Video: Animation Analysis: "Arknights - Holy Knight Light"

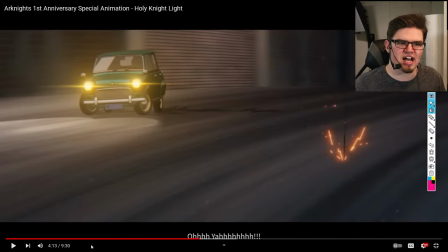1233s
You feel the weight, the shift, the urgency as it dodges the bombs and bullets and whatever else is happening on screen.
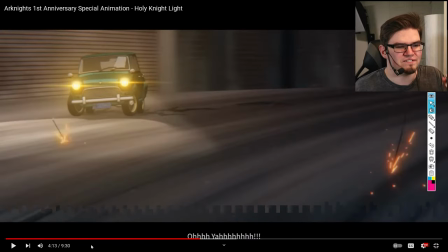1240s
It feels good.
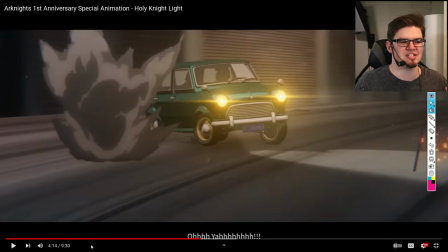1242s
And that is so hard to do for a lot of animation studios is getting a CG car to feel like an actual character,
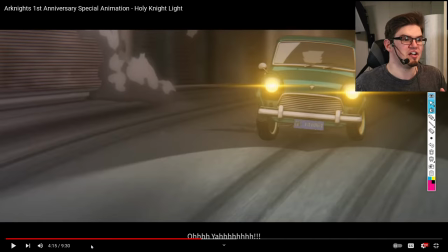1251s
to feel that urgency reflected into a vehicle, to a non-living object can be so difficult to do.
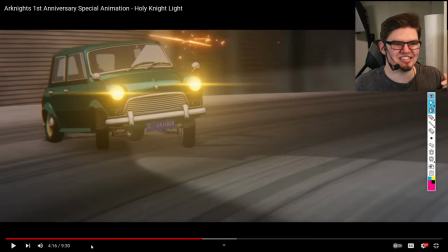1259s
The car spinning around and reacting to these explosions is so characteristic,
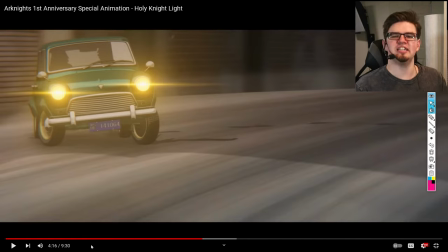1265s
it's so flamboyant, it's so visually fun. It is precisely the opposite of the prior shot with the run cycles. This feels alive, expressive, explosive, movement is visual candy here. You just know exactly what's happening, it's all very clear.
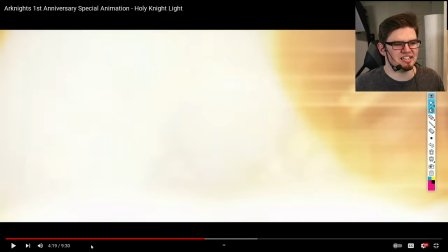1283s
I also really enjoy this transition using the headlight to blind out the camera to fade over to a new shot.
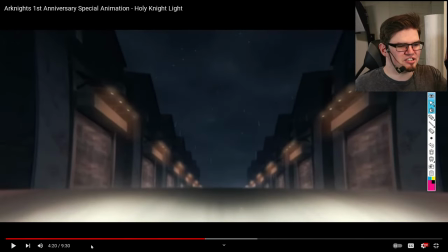1289s
That is such a clever choice. And then you just get to see this POV of the car heading right in.
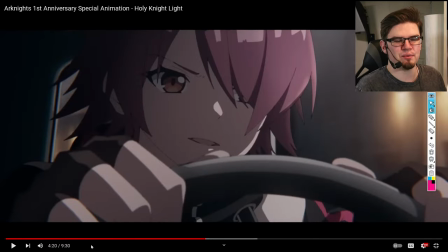1295s
This is clever. That shot, whoever handled that one, whoever was the director of that shot, that sequence, good on you. That was fantastic. Probably one of the best shots, if not the best shot of the entire project.
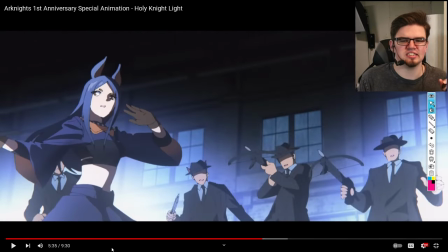1310s
This shot here is another really well done shot. This This is a shot that somebody loves this character.
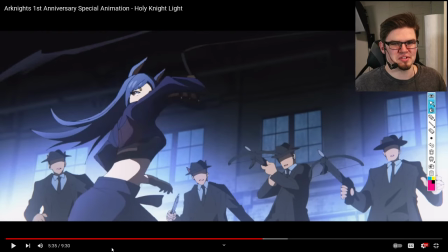1316s
This was probably done by somebody who just fell in love with this character and wanted to make sure that this shot felt great.
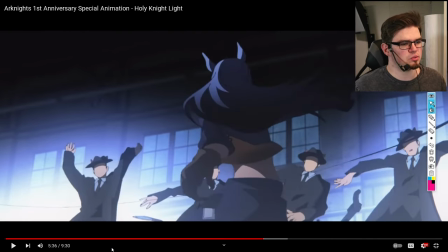1324s
Because it did. Comparative to a lot of the other shots that are surrounding this one, this one felt so alive and flowing.
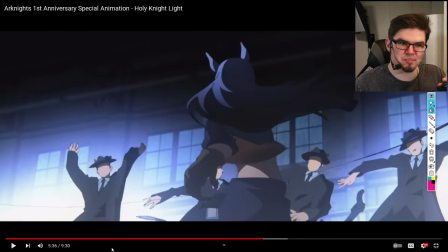1332s
It really just lives with that whip. That whip. That's another great example of making a character out of an object.
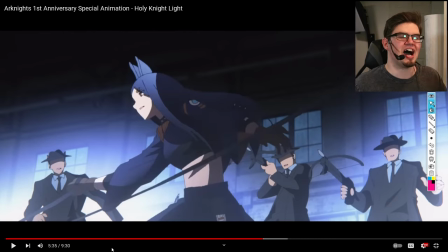1340s
Something that doesn't have eyes, a face, a general personality,
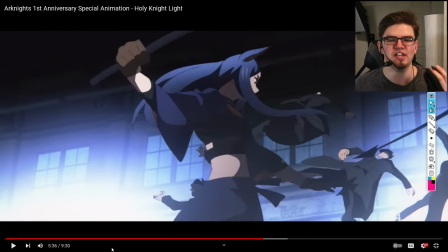1344s
but they give it so much energy that you feel its decision to whap all those guys in the face.
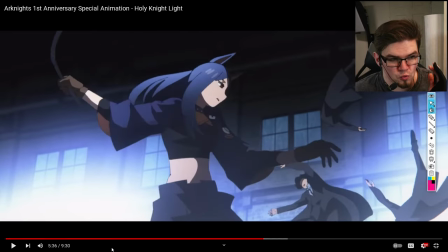1351s
It feels really, really good.
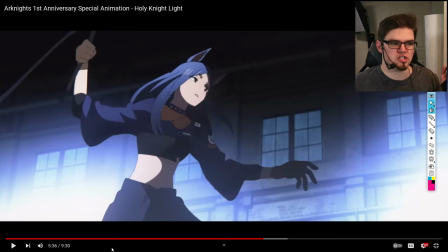1354s
And the follow through of the character doing that motion is just so smooth comparative to other shots around. It's a little bit underwhelming. Like I said, I was kind of hoping for some more action here, but this shot was definitely a very good highlight amongst the rest of them that were just okay.
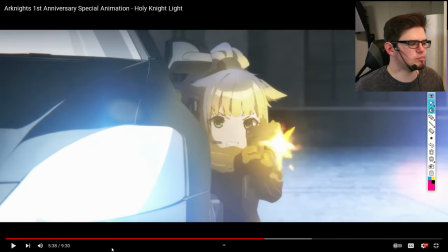1370s
And this shot, while being very simple, has a lot of good about it. The lighting is specifically why I stopped on this frame, because of course you get the muzzle flare reflecting all of that light back out on things. You get to see it reflect here on the car as well as right here, which is kind of cool.
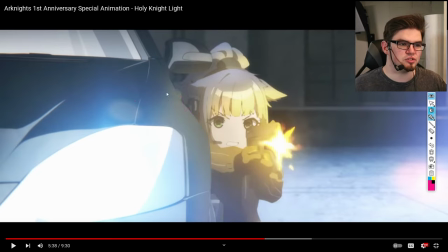1387s
They actually put in the effort to highlight the other spots. You didn't necessarily need to go past this line here. this is the only spot I would say would be required for that you know light you gotta have some reflection otherwise the whole character feels like they don't belong in
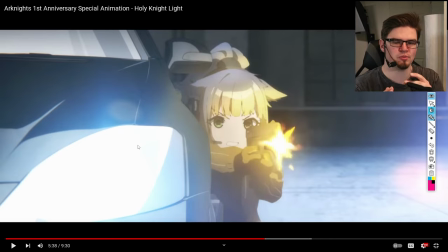1406s
the shot you have to have light coming from a source affecting things around it but having this little extra detail right here just showing that there is this line in the hood that has a divot and
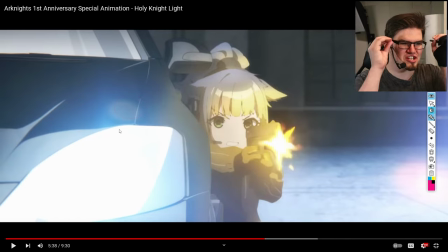1419s
showing that difference in depth in the car is just a small little detail that people like me eat up like breakfast. It is so good. I love that. You get, of course, the usual light cast on the hair.
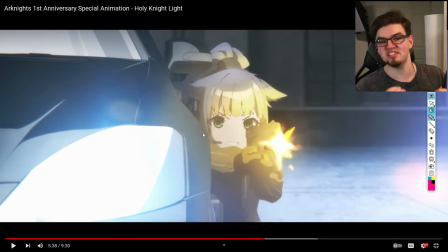1434s
The gradient is very conservative choice as well. It's safe to do, but it looks really decent and is easy to apply. Props to that. But I really like the effect that they decided to go beyond that spot in the car and give that little highlight right there some love and of course
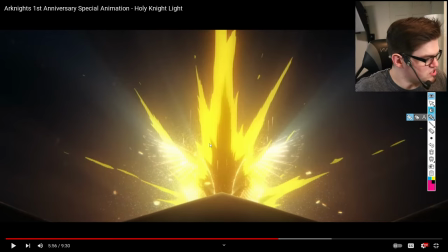1451s
this is another standout shot of this sequence i love the subjectivity of this shot because as somebody who doesn't play the game i don't know if there's any like associated visual aside from the obvious of the angel wings happening here
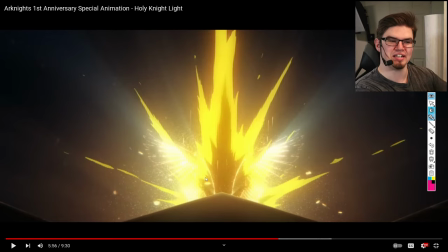1465s
the explosion i don't know what's actually happening behind this roof here. I can't tell. I don't know what's happening, but you know it's not good, you know? I love that they left that detail out.